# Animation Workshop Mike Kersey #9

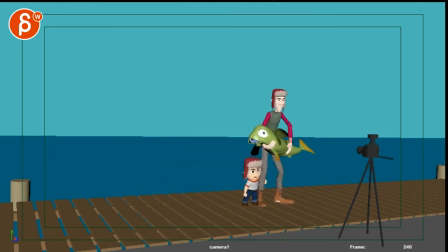[19:06]
so that means that we would have do all of this keep the way you have it and then I guess through here you would have this big I mean you could get a bigger pause do the clicking flash and the flash is what wakes the fish up flash right he has to click
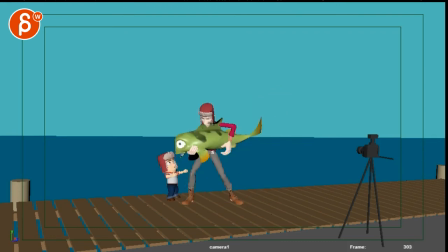[19:26]
and then you got eyes opening in the tail then that could be something to keep everything you have ignore everything i said uh and then you can still have a funny expression when once the flash happens i'm just i'm just in love with that flash idea and it gets face reacting to it
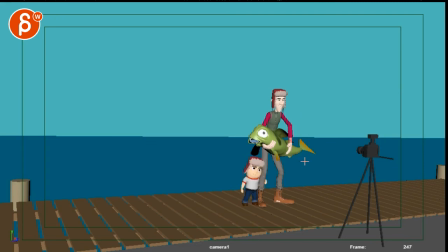[19:42]
but you know that could be a clean silhouette for him with a clicker and then the flash would wake the fish up and then get back into this whoa whoa yeah i'm just bigger bigger expression of kind of panic through there
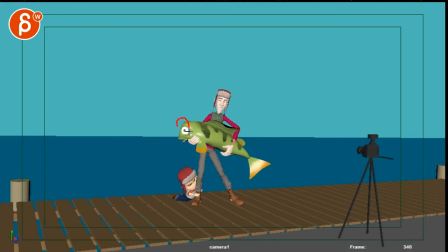[19:59]
So that won't be funny to kind of almost mirror the big eyes there. Even this right through here-ish. A bit faster on him. So cool.
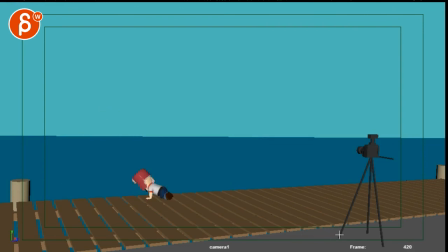[20:15]
That definitely ended a bit faster. Alright, and that's kind of it. So, absolutely chaotic critique. Let me know what you want to do with this versus this idea.
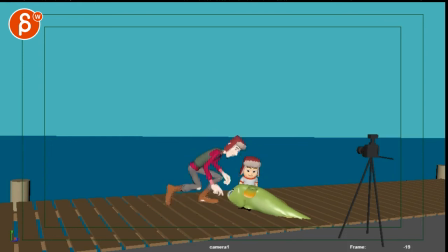[20:31]
I love it. I'm giving you so many problems. So yeah. Other than that, it's super cute. I really, really like it. I think it's great. You're very patient with all the feedback. But I think it's going to be a super cute shot. And the kit is so cute. I love that high five here. It's great. You do a high five.
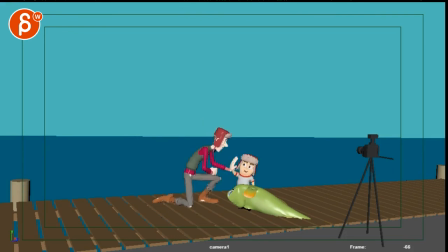[20:47]
You do a fist bump. What are you doing here? That's a high five, huh? So yeah. Let me know what you think. And I'm going to email you or reply in email form about your constrained questions. All right. Thank you. All right. There's an email. You can sign up. You can start whenever you want. You can submit whenever you want. You get 16 submissions. Either way, a like and subscribe would be awesome. All right? Thank you.